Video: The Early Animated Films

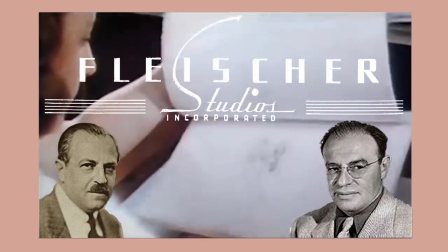239s
The Fleischer brothers, Max and Dave, whom this narrator humbly believes to be gods of the animation world,
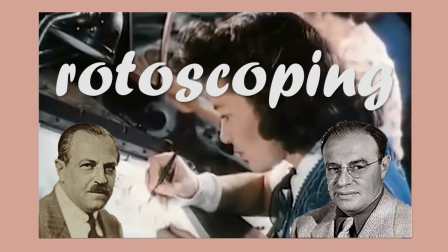244s
were the first to pioneer the concept of rotoscoping, taking standard live-action footage and animating directly over it,
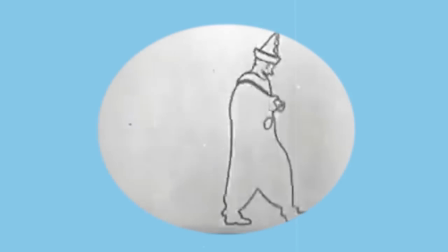250s
the point being to achieve a fluidity in motion often found only in actual human movement.
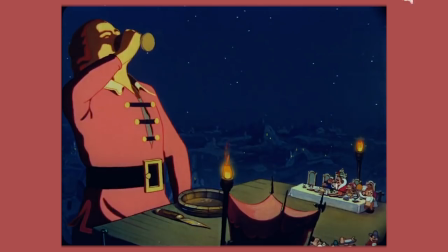256s
You can tell the difference if you look closely. compared the almost too smooth rotoscope movement of Gulliver with the traditionally drawn town spoke around him.
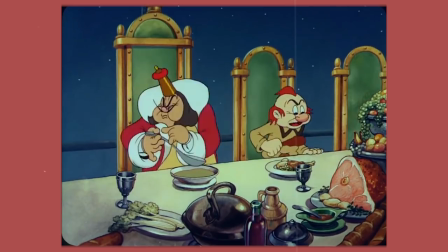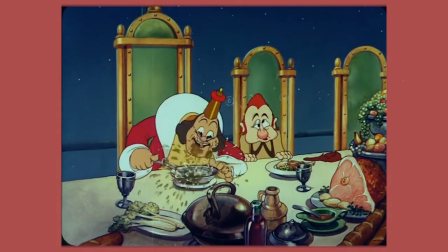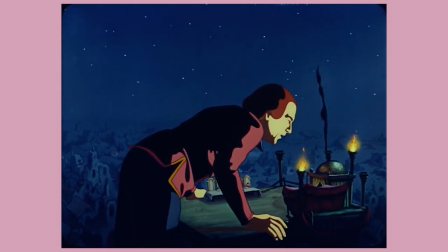277s
Unlike the other innovations we've covered, however, rotoscoping isn't without its detractors, as its usage has the potential to take away from the desired effect.
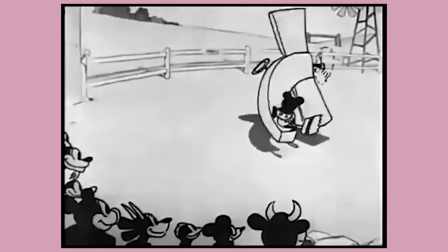286s
From the very beginning, it was fundamentally clear that the world inside every animated cartoon was malleable,
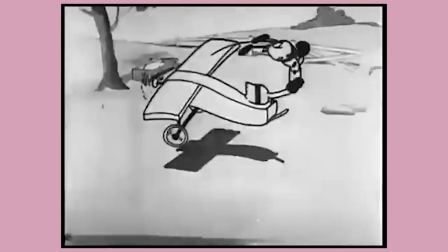292s
That it thrived in exaggerated movement and impossible gags.
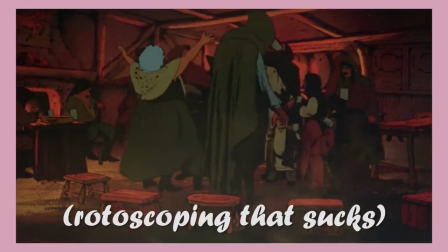296s
And that at its weakest, introducing a rotoscoped element risked harming that effect, risked breaking the illusion.
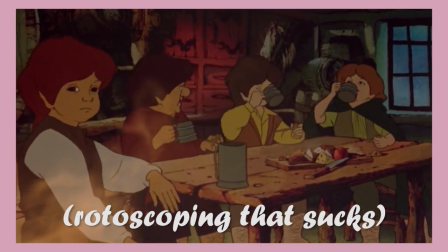304s
However, at its best, the effect worked and still works like any other.
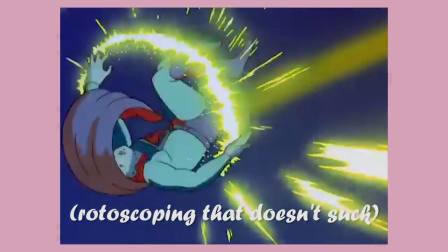308s
By aiding and assisting to shock, stupefy, and amaze, best seen in the dynamic character animation of the Fleischer's masterful Superman cartoons.
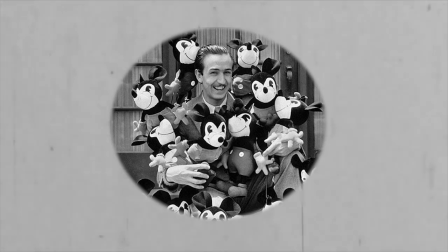318s
And then finally, we have Papa Walt. I've given him crap, but he and his boys did develop one of the most ingenious camera systems in all of film history.
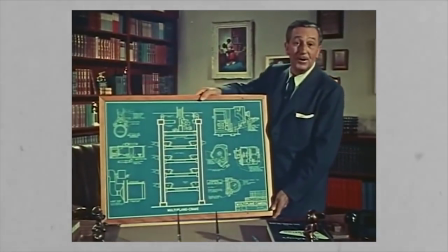326s
Tell us a bit about it, Walt.
It is a blueprint of a piece of equipment designed to make cartoons more realistic and enjoyable.
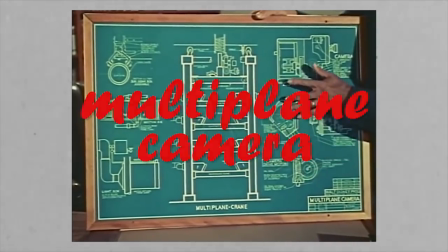334s We call it the multi-plane camera. The problem was how to take a painting and make it behave
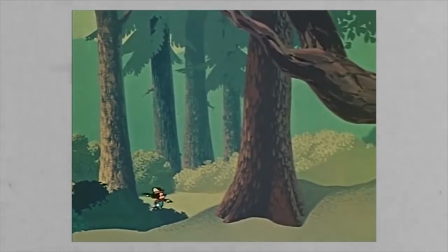343s like a real piece of scenery under the camera. you'll notice that everything grows larger
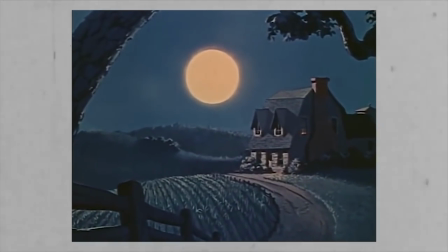348s including the moon now when you walk along a country road toward the moon
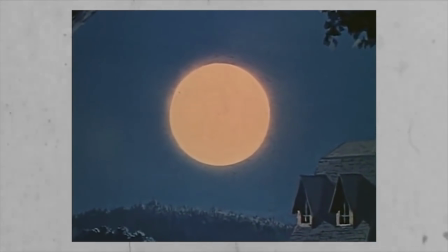353s it certainly doesn't grow larger like this nor does it shrink in size when
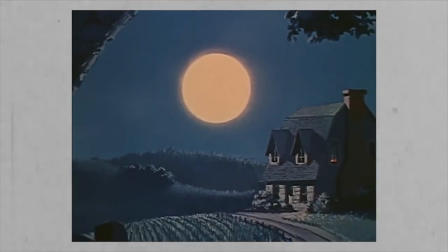358s you walk away from it so
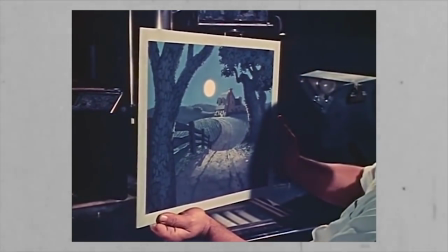363s we set about making plans and blueprints for a new cartoon camera that would overcome this the
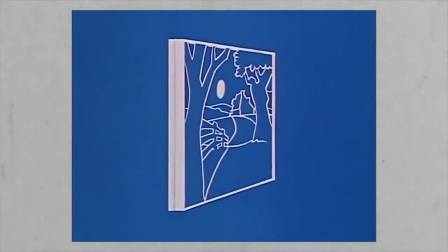370s different elements in the scene were separated according to their varying distances from the viewer
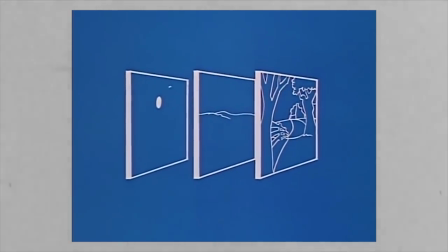375s this put the moon on a plane farthest away from the camera
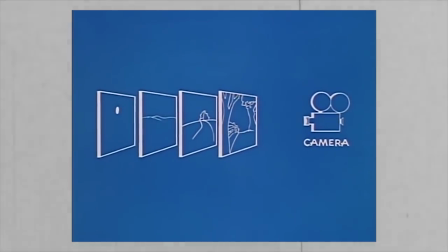380s with our original picture broken down in this manner it is possible to
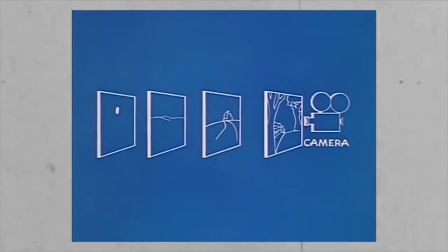385s control the relative speed with which each individual part of it moves to or
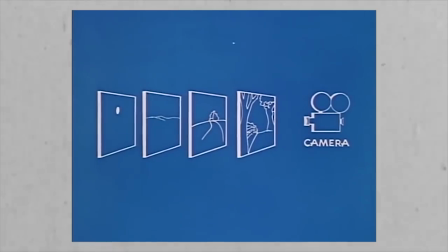390s away from the camera but the moon remains absolutely still and so it will always remain the same neither growing nor shrinking in size
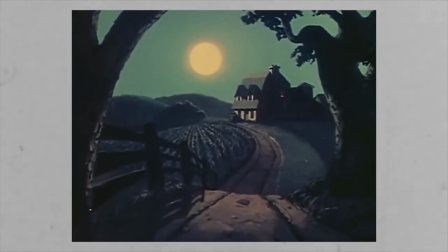400s And here now is our same moonlight scene, the way the multi-plane camera sees it.
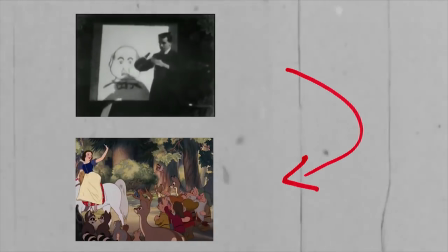409s
And that's how we got from here to here. This is a film about films, specifically animation.
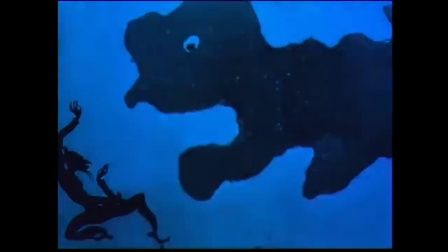417s
Because the history of its creation is widespread and worldwide.
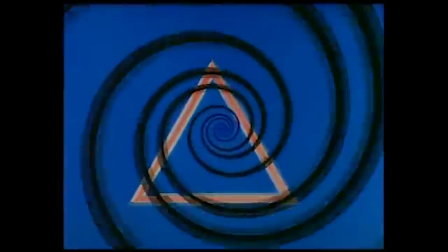421s
Pull back one layer and you discover five more geniuses, all working and striving towards pushing the medium as far as it can possibly go.
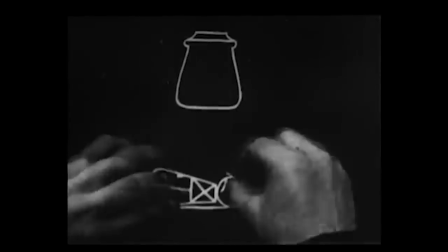429s
Because despite it being one of the greatest magic tricks ever conceived, it's never been a medium limited to the realm of tricks and illusions.
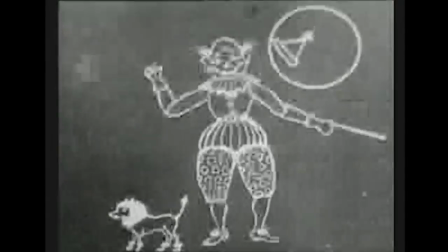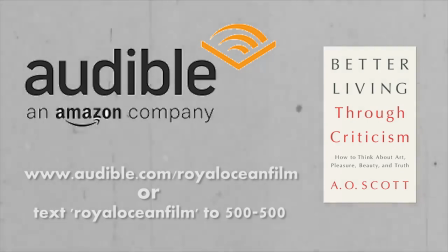447s
Extra special thanks to Audible for sponsoring this video.
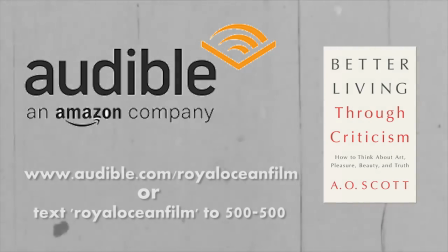450s
If you've been following my channel for any amount of time, you've probably heard me go on and on about how if you want to make great films, you have to study and dive into more than just films. And if your life is anywhere busy and on the go as mine is, then Audible is far and away the smartest choice to help you stay on top of the never-ending to be read list.
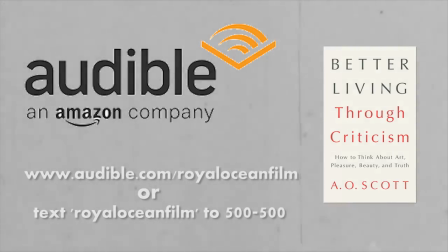466s
Just recently, I finished listening to Better Living Through Criticism by one of my favorite film critics, A.O. Scott, and I can't recommend it enough. You can listen to that and thousands of others when you go to audible.com slash royaloceanfilm or by texting royaloceanfilm
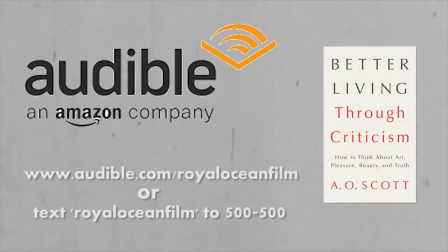480s
to 500500 for an exclusive 30-day free trial and a book of your choice for free.
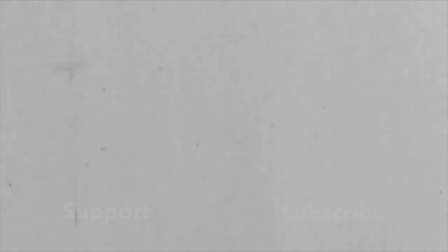486s
Thank you so much for watching.